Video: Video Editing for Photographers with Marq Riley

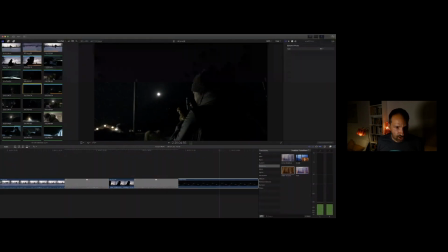and then I'm going to go back to another clip of call shooting. No, we need this one. So I'm going to append that to the end of the clip.
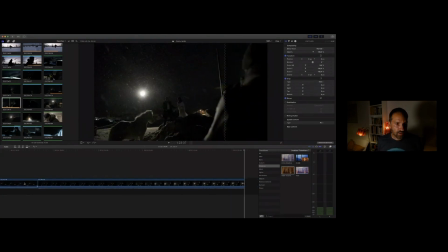Very nice. That's the same one. Good. Move down a little bit further.
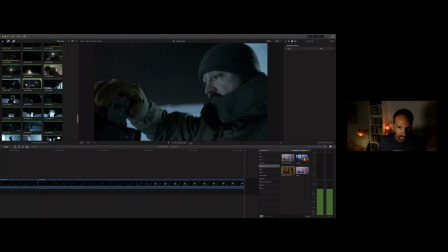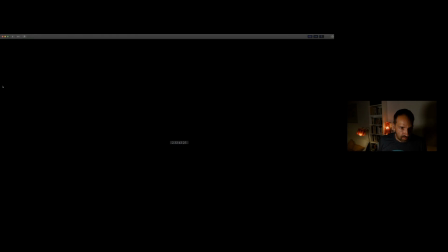Guys, can you face me? Yeah, I like that. Guys, can you face me?
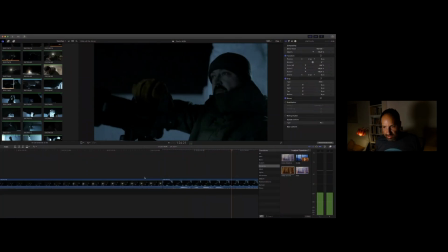More dialogue.
Guys, can you face me?
In fact, this is a different location because they're back at the hotel now. And this is where they're creating their
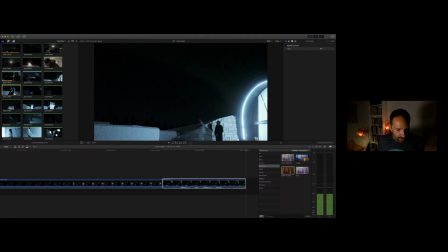northern lights. So let's have the couple pointing up at the northern lights there.
It's me. Face me.
Pointing up the northern lights and back to call.
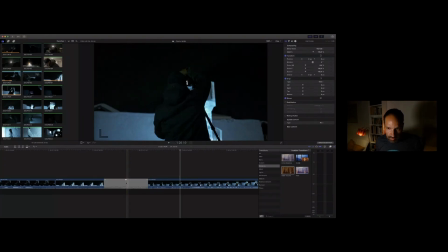Getting a bit of a lag here. I hope everything is still okay with the stream. It's kind of going away, Matt.
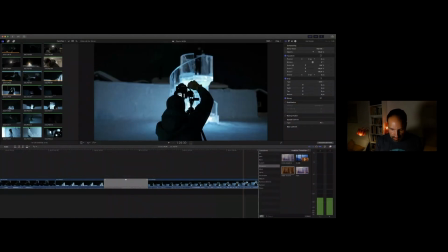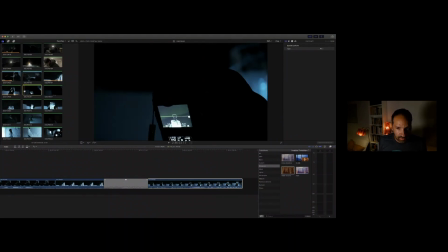And then we go to the screen here to see what is showing up. That's nice.
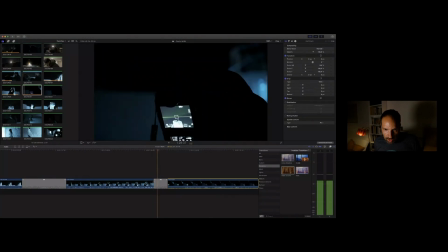But what I want to do here is, because we start with the actual picture and then go to the dark screen, I want to reverse that. So how do I do that? I go over here to this little timer, and there's a drop-down menu.
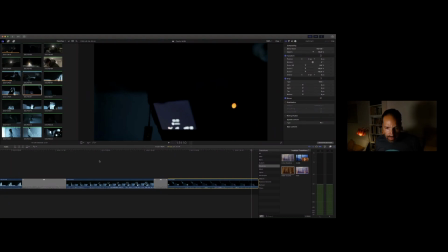And if you go down, it says reverse clip. And what that does is that it basically reverses it.
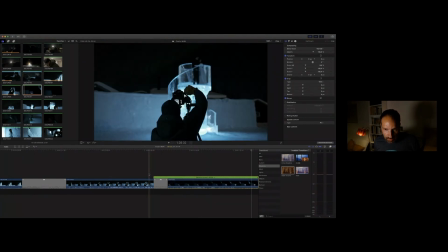So now we go from here to
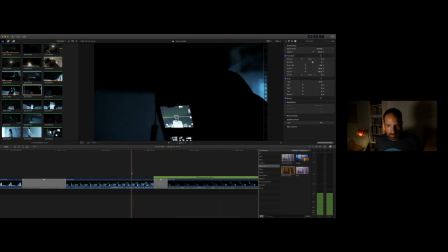revealing the picture, which is what I wanted. Very nice. Let's go back to the couple for this sequence.
Oh, you guys are lucky.
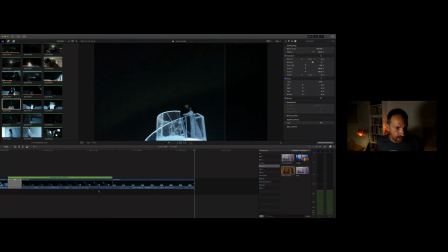There. I'm going to cut that, the end of that off, and we're going to go back to the screen because he's on a long time, a long exposure. And I'm going to do the same thing with this one.
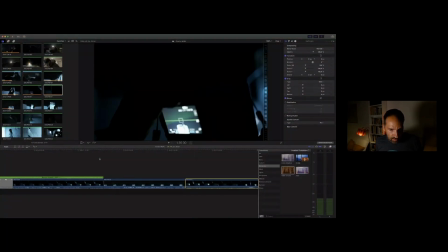I'm going to reverse this clip. Reverse clip. Obviously, the audio is going to be reversed as well. No, you see, that doesn't work for me.
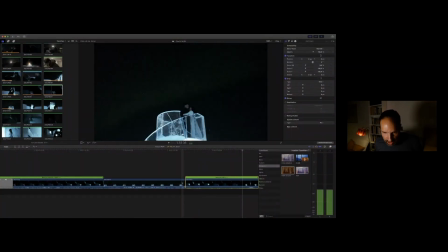So I'm going to Command Z, which you should know means cancel, undo. I'm just going to end that clip there.
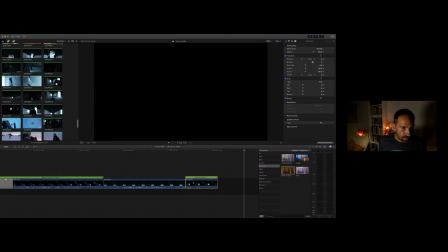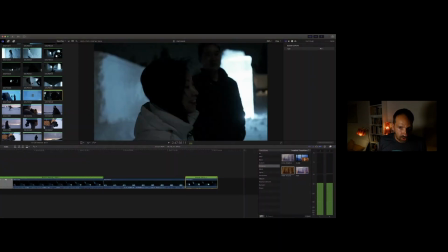And then I want a bit of a reaction to the picture, or this is a better clip.
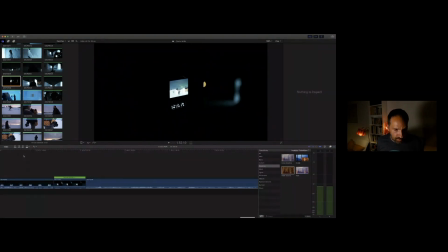So we have even a vertical. So I need to add something there.
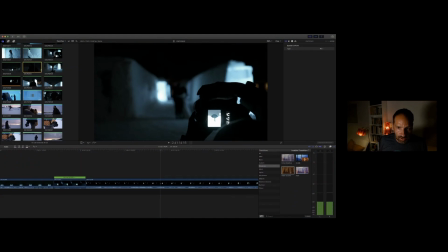The thing is, with the video, because you can't do long exposure on the video, you can't see the northern lights.
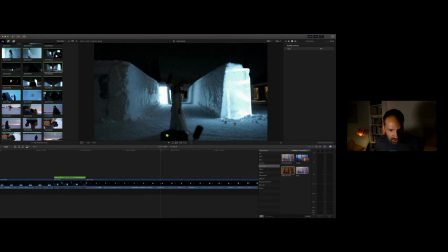Sorry, I'm just skimming here. I'm going to insert this between these two clips.
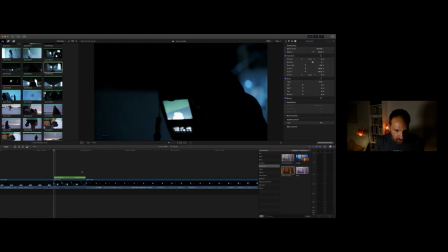So I'm going to use my cursor keys. The up and down cursor keys will skip between clips. And then I'm going to push W on the keyboard to insert that clip.
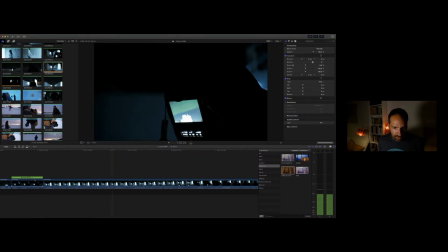There we are. It's a bit wobbly at the beginning, so I'm going to crop it.
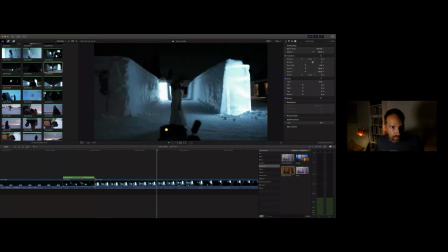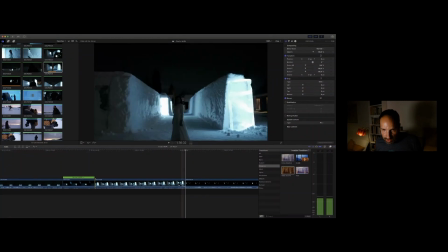But that doesn't make any sense now because he's going to show them a picture with both of them there.